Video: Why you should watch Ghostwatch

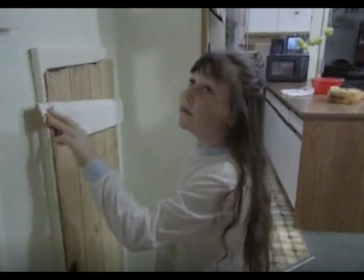[53:25]
This aspect was thought to be too much by several viewers who responded on the BBC's Bite Back programme and claimed the fact that they'd used children was shocking and distasteful. Ghostwatch was hardly the first horror film to do that, but perhaps it was a first for some viewers.
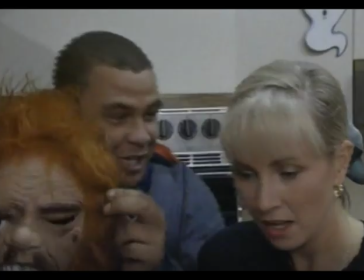[53:45]
When things go wrong on our screens, especially when this involves professional broadcasters, we tend to react to the surprise with one of two responses. Laughter or fear. Laughter is common enough, see every blooper reel ever,
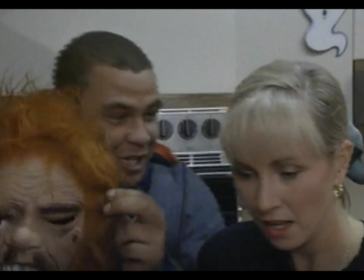[54:00]
and we even get a bit of this early on in Ghostwatch with Craig Charles and his tomfoolery.
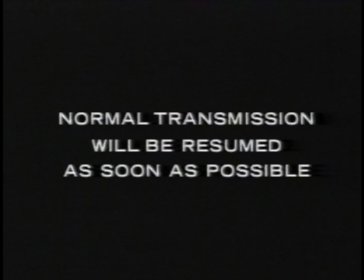[54:07]
However, as the investigation spins out of control and we no longer have that reassurance, things quickly stop being funny and we start to realise that anything could happen right now and right in front of us.
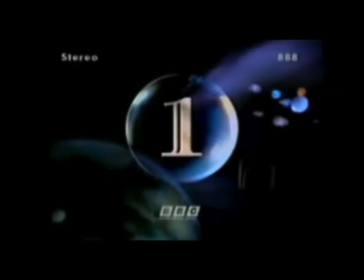[54:21]
There's also something unnerving about seeing familiar TV broadcasts or video sequences behaving in an abnormal and unpredictable way. After all, it's been the foundation of many a creepypasta.
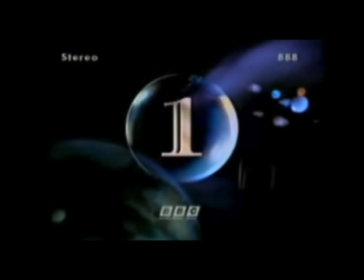[54:35]
And when those reliable TV personalities, with faces and voices that are normally so professional and composed, even they start to lose it, we feel it in our bones that something is terribly wrong. All that was once safe and reliable has been shattered, and only the fear of the unknown remains.
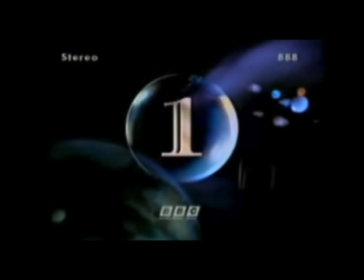[54:55]
Now we can't bear to look on, but at the same time, we also can't bear to look away.
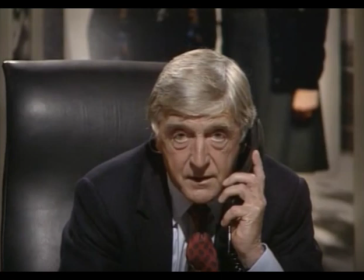[55:01]
And after that phone call about the glass table, we're not even sure that the horror is safely confined to the TV set anymore. Maybe pipes is all around us.
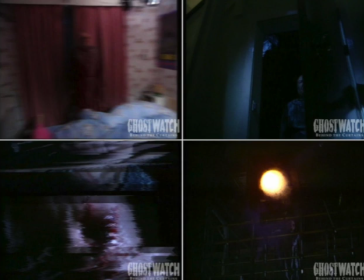[55:14]
Just as the film Jaws is more frightening because we barely see the shark, Mr. Pipes has become all the more terrifying because of how little we see of him.
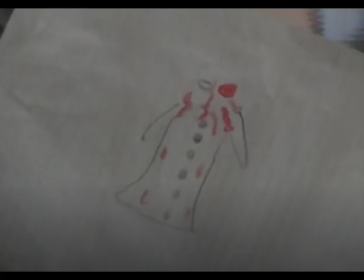[55:24]
After hearing the descriptions and seeing the children's drawings, it was most likely that the image you had in your head was far more frightening than any image the BBC could have shown us. To be fair, the Pipes makeup is actually pretty horrible to look at when seen clearly,
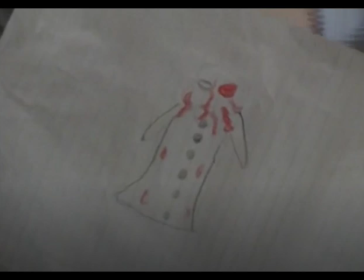[55:40]
but when your brain fills in the blanks, then it inevitably becomes much worse. Again, the technology of the time comes into play here, and this is a little harder to replicate while watching Ghostwatch today. Not only would you be unable to rewind or freeze frame on Pipes, the quality of your average TV in 1992 would have made the images darker and even more difficult to see, and you'd be left thinking that anything might be lurking in the flickering shadows of your little 90s telly. And of course, as his presence was often heard or felt rather than seen, what you saw hardly even seemed to matter. He'd be right there in every sound, every cold spot, and every uneasy feeling you encountered at home that night, and the idea of Pipes when your imagination was already running riot would be far worse than anything conjured up on screen.
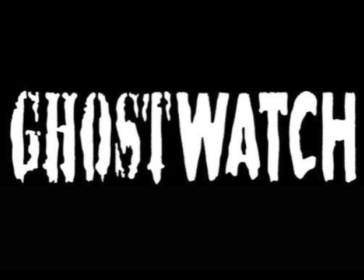[56:37]
And with that in mind, our last segment will take a look at the ghost or ghosts that have been haunting the residents at Foxhill Drive. How much do we know about them from the film, and what are the implications of what's really happening there?
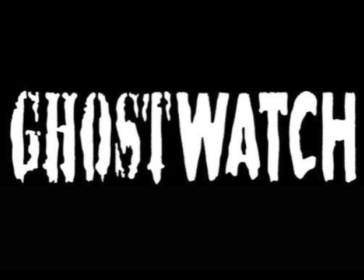[56:52]
This is all in-universe, as Mr. Pipes and Mother Seddons are, thankfully, fictional characters, but they still leave us room for speculation, because, of course, the rules of horror are made to be broken.
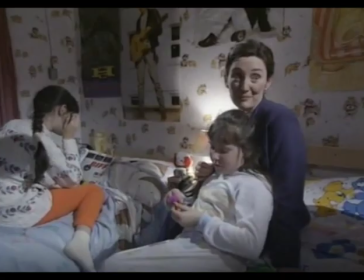[57:09]
Pipes, or Mr. Pipes, is a nickname given to the primary antagonist of Ghostwatch. The name comes from Pam Early telling her daughters that the scary banging noise heard around the house is just Pipes.
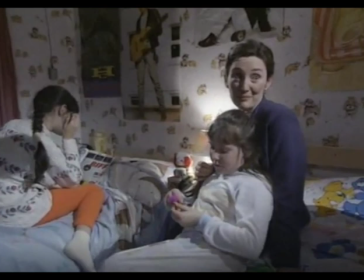[57:23]
While Pam didn't quite believe this explanation herself, she said this in order to calm down her terrified daughters.